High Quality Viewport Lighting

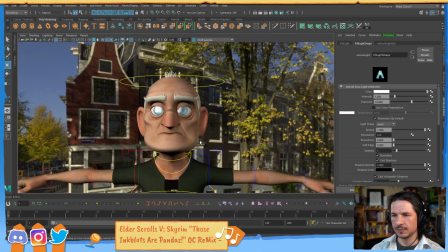989s
So you can see how it's not enough to
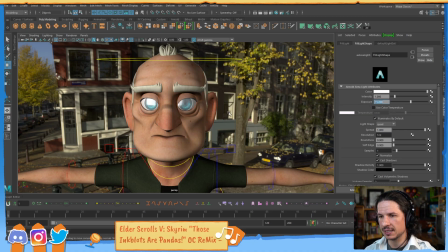994s
be the exact same on that side as the other side, but just enough to see the details in the shadows.
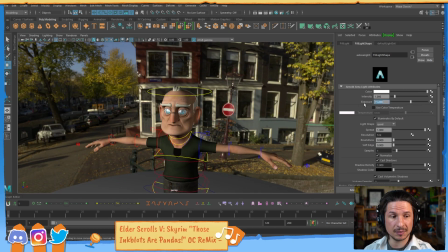1003s
And this really depends on the environment. Sometimes you want it to be a little bit more even. Sometimes you want it to be a little darker. Just depends on the environment. I'm going to go with maybe 16 here.
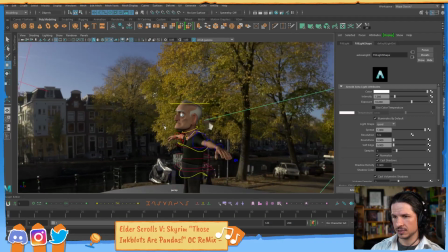1019s
So something like that.
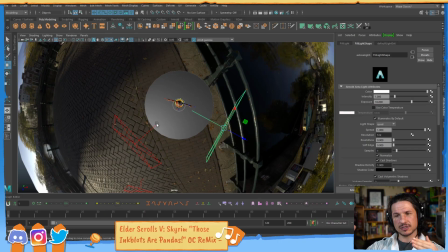1021s
And really, you can see how it just kind of, it's perpendicular to the angle of the key light because we want it to fill in those shadows.
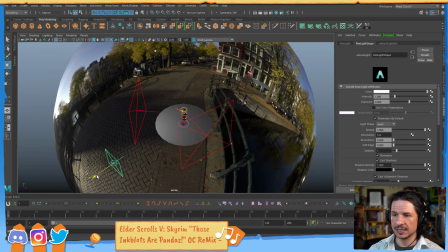1030s
Now, the last one here is the rim light.
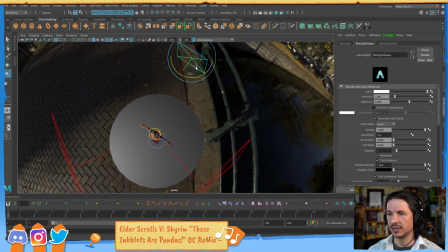1034s
The rim light is a super intense light that is usually placed
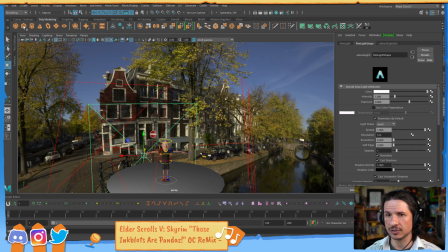1041s
on the other side of the camera. So this is where, let's actually create a camera for our scene here.
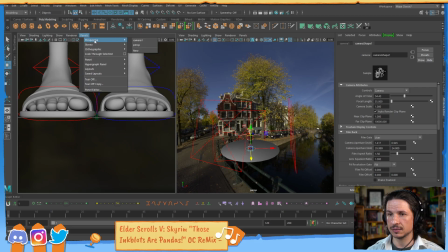1049s
And camera.
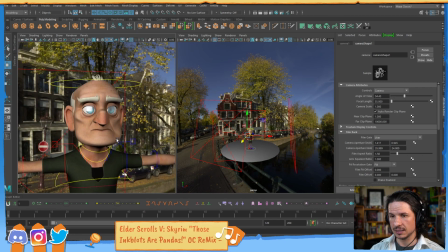1055s
So let's say we want the framing of the shot to be right there.
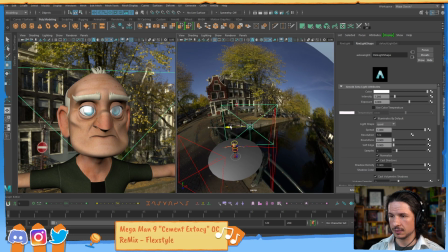1061s
We would take the rim light, kind of move it on the other side.
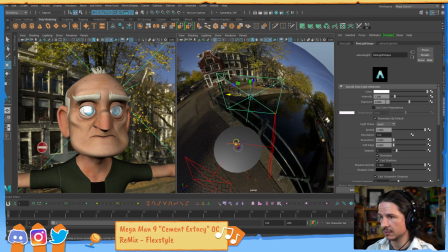1069s
And this is going to be a very high intensity light. So let's put this up to 20. Let's go even higher. Let's go 23 for now. And I'm just going to move it just to the point
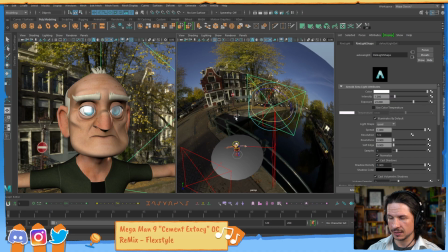1087s
where we start seeing a rim of light. That's really the point of it. And you can add more or less, but you can see how it's just a little bit of light that comes in here.
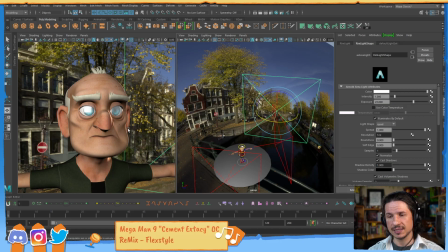1105s
That's that light that I have right there. And what this does is it helps to pop the character out from the background. If we turn this off, for example, you can see how that whole edge of the character kind of just, it disappears into the background.
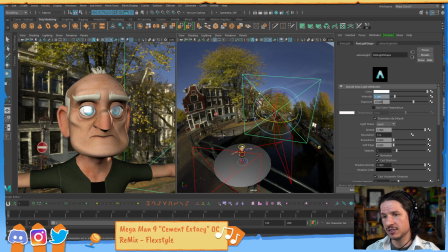1123s
Is that bad? No, not at all. But by just adding that in, it makes them stand out. Now, you don't want to go too far with this on certain scenes. So for example, on an outdoor scene, I wouldn't want it to be super intense because where's that light coming from?
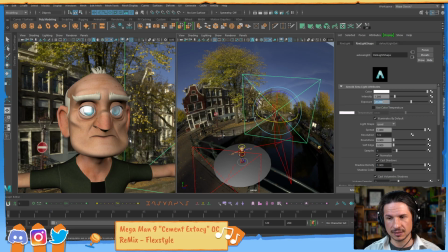1139s
But if I just add a little bit, you can see it's not much, but it's still there. If I turn that off, you can actually see it. It just makes the character stand out a little bit more. Maybe I'll put it to 21. So that's a 3-point lighting setup.
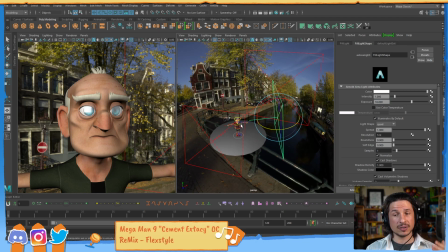1157s
And this lighting setup on its own is really good. It'll give you some really nice results. But as we can see, the color is kind of,
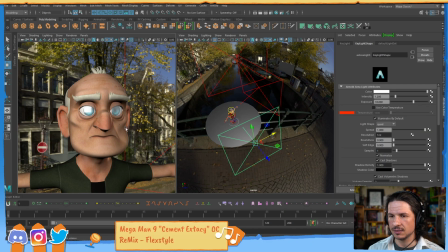1171s
it's there, but it's not super interesting to look at.
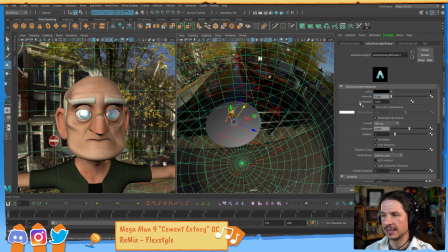1178s
So this is where taking our sky dome here and then turning that on, you'll see it's a little too intense now. We'll have to turn that down. But now we start getting a little bit of the color in there, the yellow light.
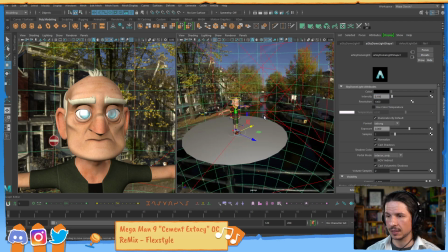1192s
I might just turn down my key light right there.
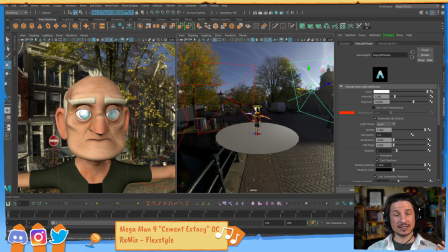1199s
So with this mixture, we start to get a scene that's just a little bit more visually interesting. Just my Arnold lights. The dome light works though. Interesting. Why would the Arnold lights not be working?
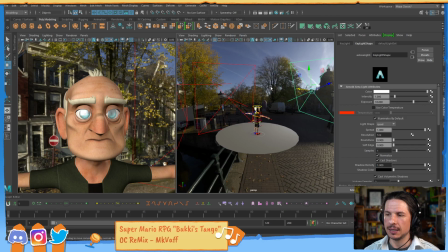1221s
Let me think about that one. So with this, we've got our lighting set up.
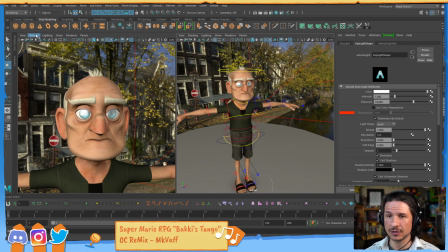1229s
It's looking pretty good. Another thing we can do is go to lighting, turn on shadows. This will just help add some extra shadows in the scene.